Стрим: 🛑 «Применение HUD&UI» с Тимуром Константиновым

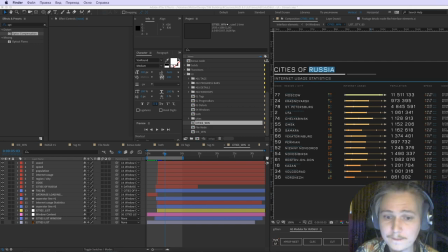Вот у меня есть такая мечта, и я ее отчасти исполнил, потому что у меня был заказ на оформление курса по медитации, вот, курс
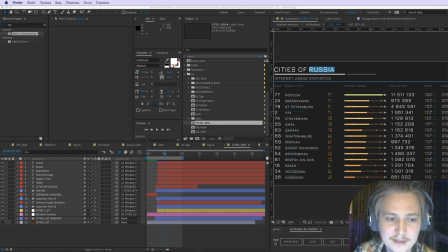по медитации на много уроков, и там я сделал именно оформление в стиле HUD UI,
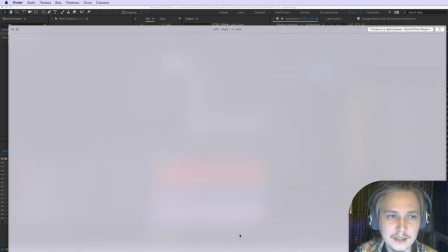и вот сейчас вам покажу, вот, допустим,
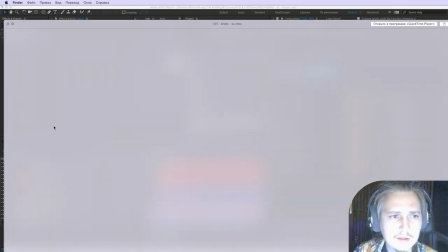ну, сейчас я покажу, как это на прозрачном фоне выглядит у меня, а потом отдельно, как это встраивалось
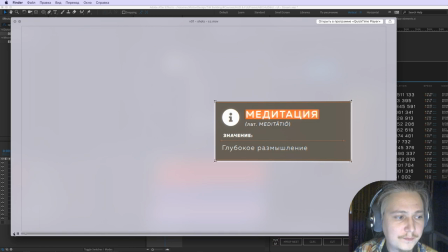в само видео, вот, допустим, что такое медитация, тут расписывается, допустим, человек здесь рассказывает, что такое медитация,
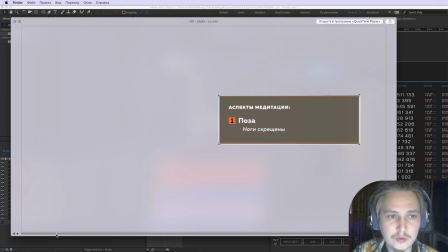и на фоне возникает вот такая вот анимация. Потом просто какая-то дополнительная информация, что обычно любят писать на доске учителя.
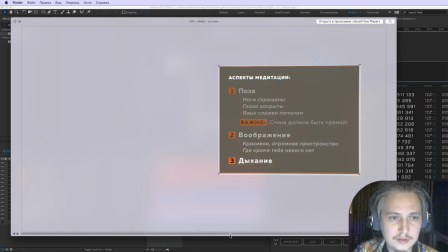Вот. Или как происходит дыхание, например, у человека.
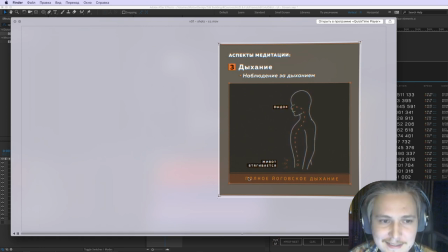Вот. Тоже такая, я считаю, очень интересная реализация для того, чтобы демонстрировать, как что-то работает.
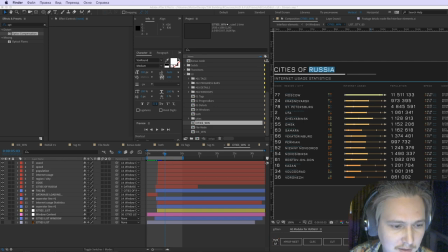Это очень круто, чем как-то еще пытаться объяснять. Вот и у меня... Я надеюсь, когда-нибудь эта мечта сбудется в том, чтобы показать действительно какой-то обучающий материал, не связанный с анимацией или там с компьютерами,
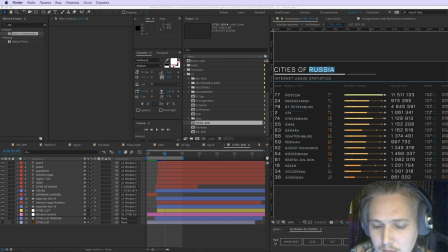чтобы показать, как... ну, чтобы показать вот эти вот знания, продемонстрировать, как что-то работает. И вот давайте покажу, как это смотрелось внутри видео вместе с человеком.
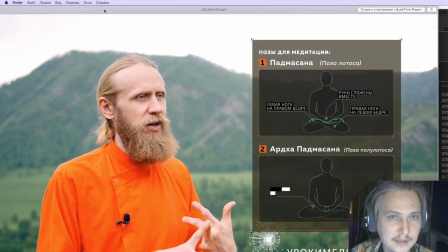Вот, скажем, позы для медитации. Вот, показывается. Это же круто, когда ты смотришь на видео, и тебе и не просто слушаешь человека,
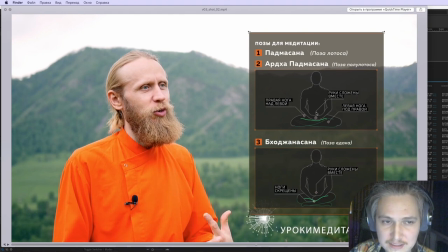что он тебе рассказывает, а ты еще и видишь, как нужно именно сесть в медитацию, что нужно вот эту ногу над этой расположить. Это лучше, чем человек тебе покажет, где-то там ты можешь не увидеть, а тут вон какие-то прозрачные элементы есть,
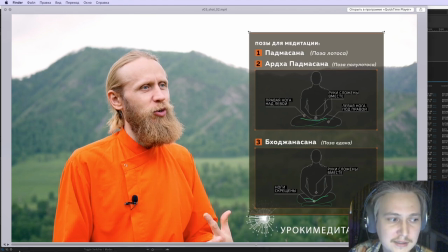что вот эта нога видно, что под этой, еще подписи разные, и это тоже такой футуристичный HUD UI.
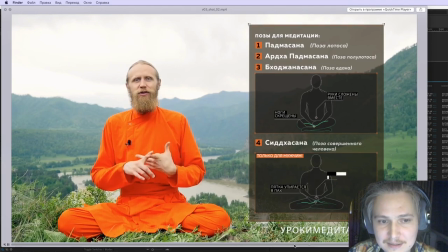Конечно, возможно, это не супер в тему для медитации именно, но все-таки я считаю, что это супер информативно. Или с языком. Или вот это вот очень круто, я считаю. Вот.
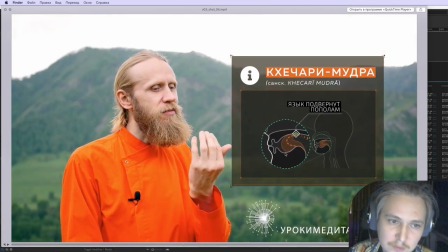вот, что язык в медитации, тут объясняется, что язык в медитации нужно подворачивать вот так вот, и я это изобразил, как это происходит.
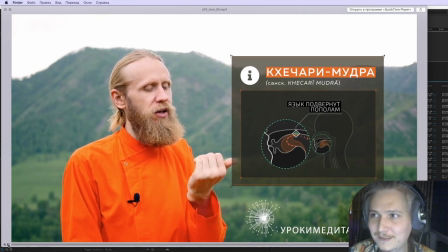Вот, потому что, ну, как ты объяснишь вот такую тему без вот показа такой информации?
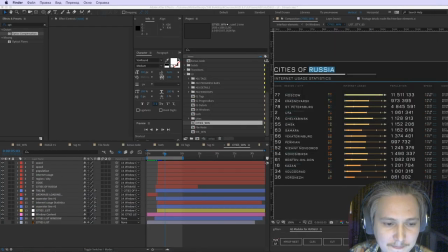Это же вообще чума просто. Вот, и тут я аккуратно тоже себе отметил.
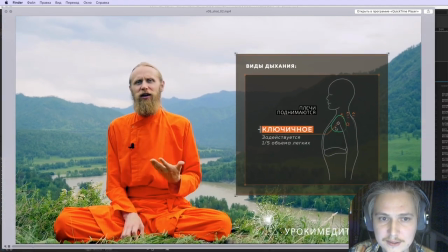А, ну вот, как происходит дыхание, что дыхание разделено на три части, типа ключичное, грудное и диафрагмальное.
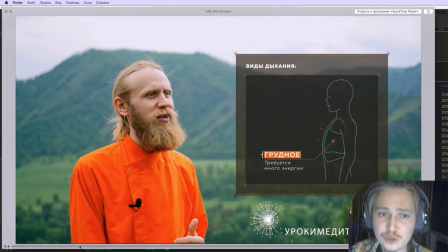И тут показывается, если мы дышим ключичным, как что происходит, сколько кислорода набирается.
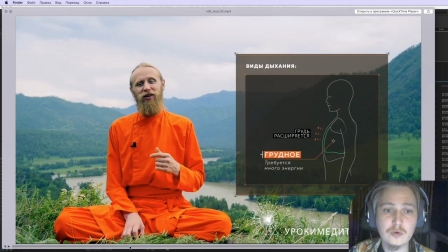Если мы грудным дыханием, сколько кислорода, типа уже больше, диафрагмальным еще больше, вот живот расширяется, видно.
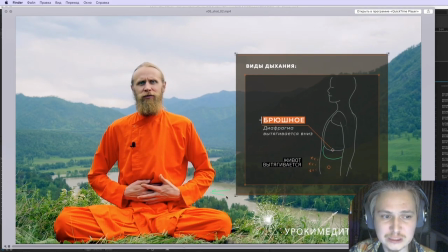Вот, учитель в то же время это демонстрирует, конечно, но это вот когда есть еще такая информация, это же вообще просто вау.
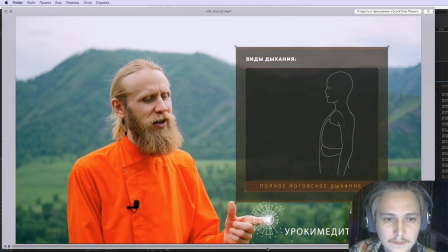Вот, и
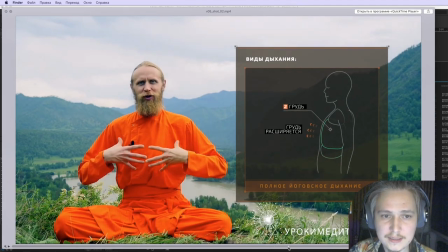результатирующее такое, что самый лучший вид дыхания, это называется полное йоговское дыхание, когда мы вначале живот наполняем, потом грудь и ключицы.
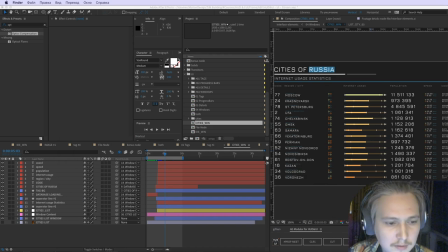Вот. И вот так это происходит. Тоже хат, юай. Все, это по вот почти всему.
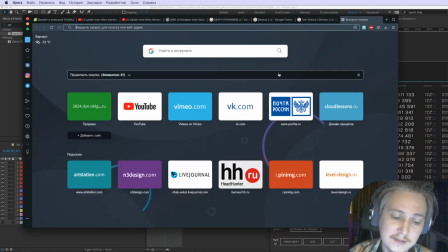И последний, наверное, момент, который бы я хотел рассказать. Честно говоря, я перед курсом, перед стримом не мониторил.
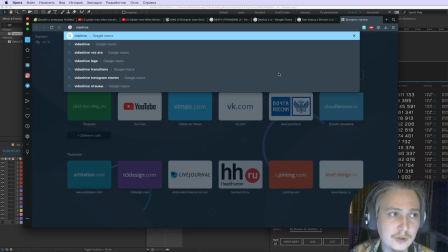Ну, давайте сейчас промониторим, еще тем более в комментариях к
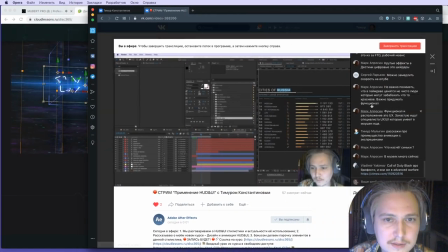анонсу этой записи кто-то расписал.
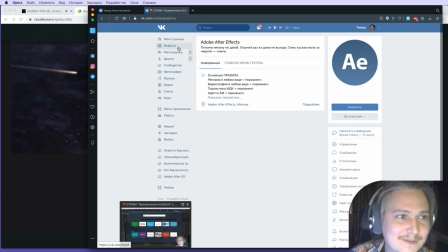Кто-то написал прорекламировать его курс.
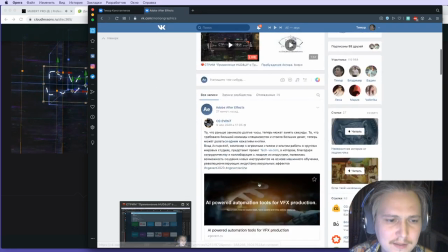Ой, не курс, а элементы какие-то. Давайте я это сделаю. Записи сообщества.